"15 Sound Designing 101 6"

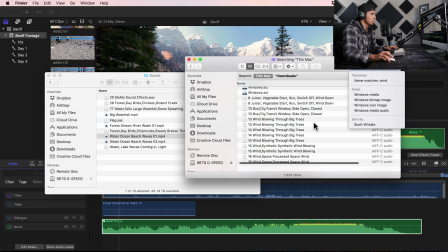So I just type in a specific keyword and then I can see a bunch of sound effects that come up with wind in it.
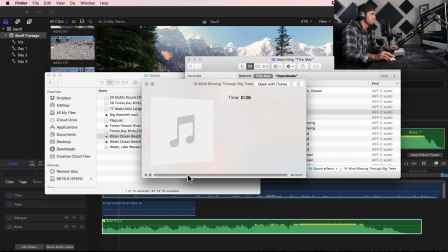And then I'll listen to them. Find one I like,
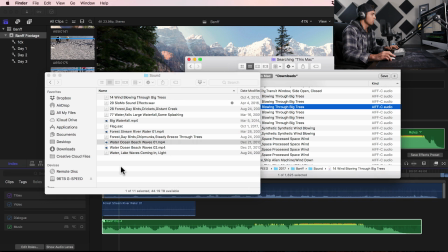and I always like to drag a copy of the sound effect I like into a folder called
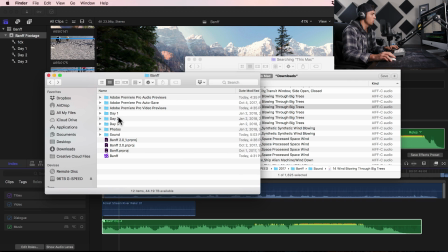sound within my BAMP folder so that I know all of the footage is with the sound as well, so I know where to find it if I ever come back to this project. And then from there I'll drag that sound effect in, see how that sounds.
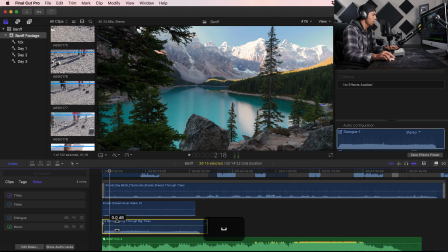Way too loud, turn it down.
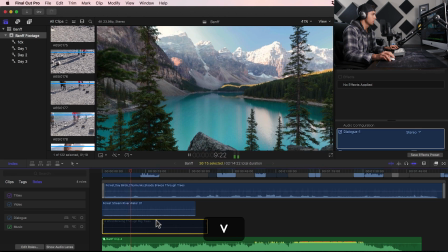And then I'll toggle it on and off to see what difference it's making.
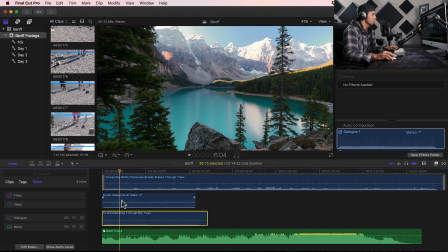So I'm just listening back and adjusting these sound levels until I feel like it sounds realistic without drowning out the music.
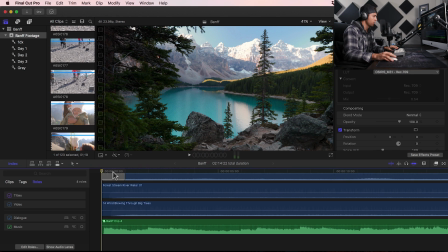Alright, so that opening clip sounds pretty good to me. Let's move on to our next clip.
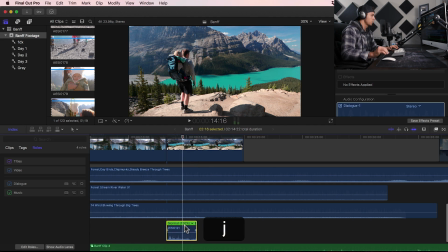And again, I'm going to detach this audio, put it to 100%, and listen to it, see how it sounds.
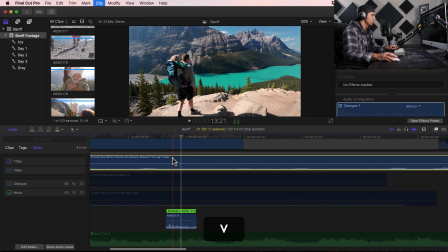And turn off the other ones to listen to just this, see how it sounds.
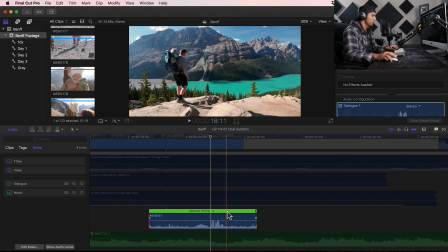And again, we got people talking in the background and babies crying, so not going to use that sound.
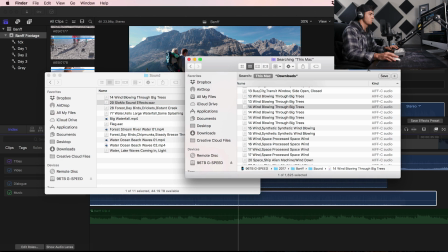Now, if I wanted to get really in depth, I might add in some footsteps. So let's pull up footsteps here, and then try and find a footstep that sounds right.
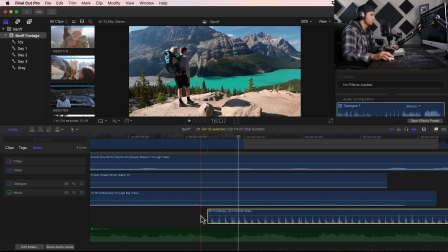These dirt steps sound pretty good, so bring those in. And then you'd have to match up every footstep with his footstep.
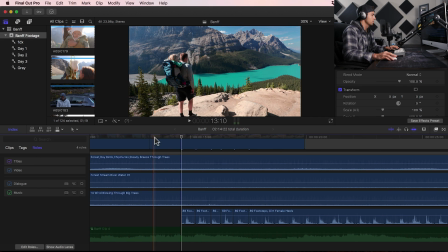So I'm going to cut these up like so. And let's find his first footstep right there.
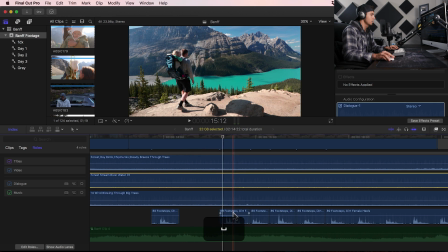Very nice. Find his second footstep right there. And so on.
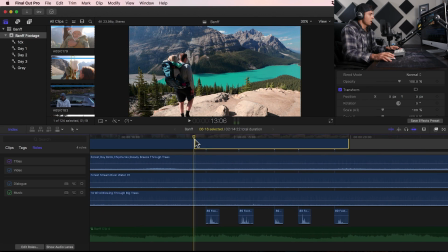Now let's play it back, listen to it. Footsteps line up pretty well, but they are a little too loud. Let's try -8.
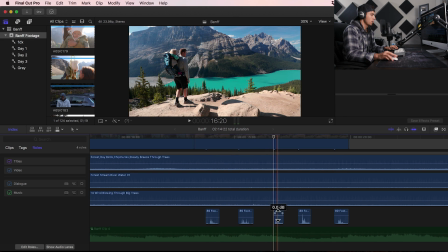That sounds better. So we'll bring the rest of these down to -8 as well.
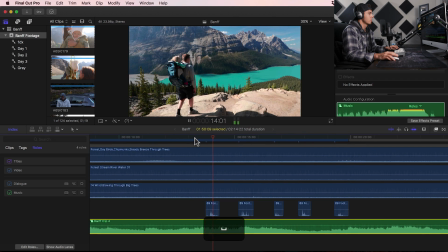Now let's turn on the music, see how it sounds.
The woods are quiet in this part of town.
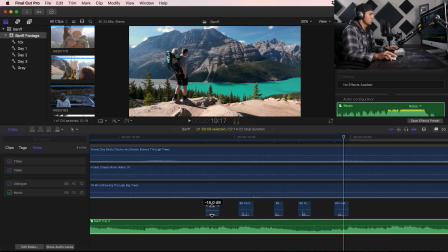Sound a little too loud still. Let's try -13.
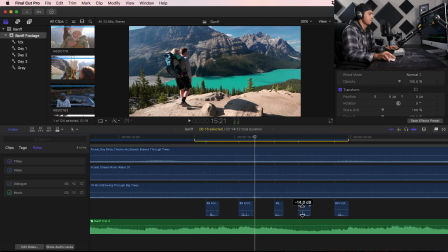The woods are quiet in this part of It's a little better. The woods are quiet in this part of town.
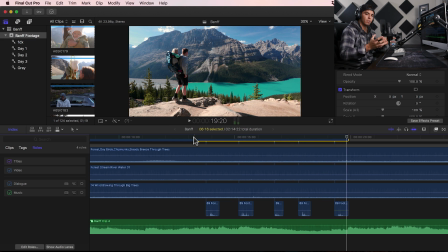So personally, I like the sound effects to be very subtle, so be careful not to make these sound effects too loud. Now for these first 3 clips, they're mostly just nature shots, and so I think we can leave all these other sound effects there as the same.
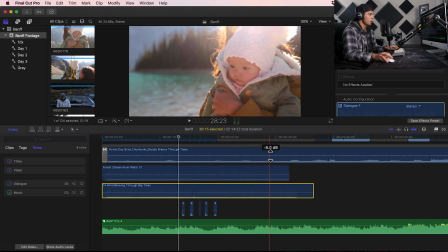But this 4th shot, we're down by the lake, so I think I'm going to add some water sound effect to this one.
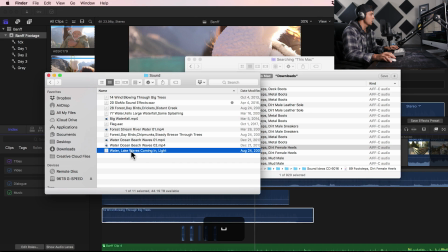So let's come back into here, listen to my lake waves coming in. That sounds good to me.
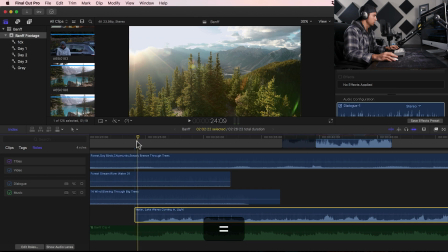Let's pop that in here. So let's see how that sounds. And sometimes I like to have the sound effect come in before the visual as a way of leading the viewer into the next shot.
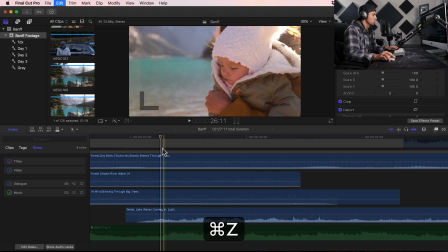But maybe not quite that much. So we'll put that loud part right when the clip changes.
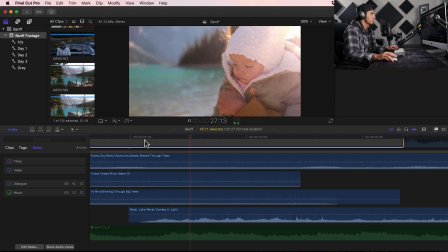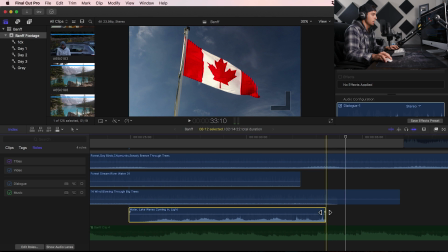Very nice. And then cut that. And then fade it out, and you can fade it out by just dragging this little keyframe here like so.
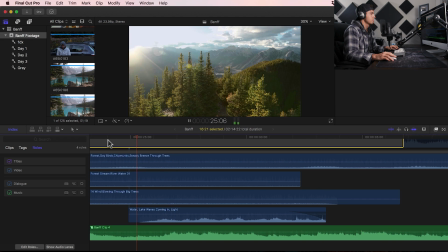And that will fade the audio out. Now let's play with the music.
The woods are silent, we are all alone.
Probably a little too loud. Let's bring that down, -6.
The woods are silent, we are all alone.
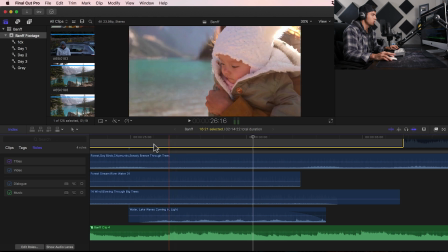Now, I like the first wave being kind of loud to transition this clip, but I want the rest to be a little bit quieter. So I'm going to push K to create a keyframe here, and then another one here.
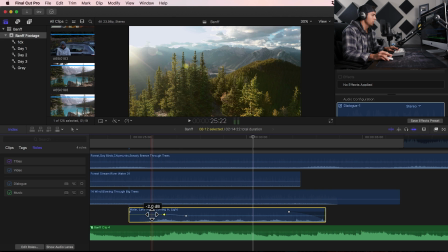And I'm going to raise this side up, and then let it slowly die back down to 9.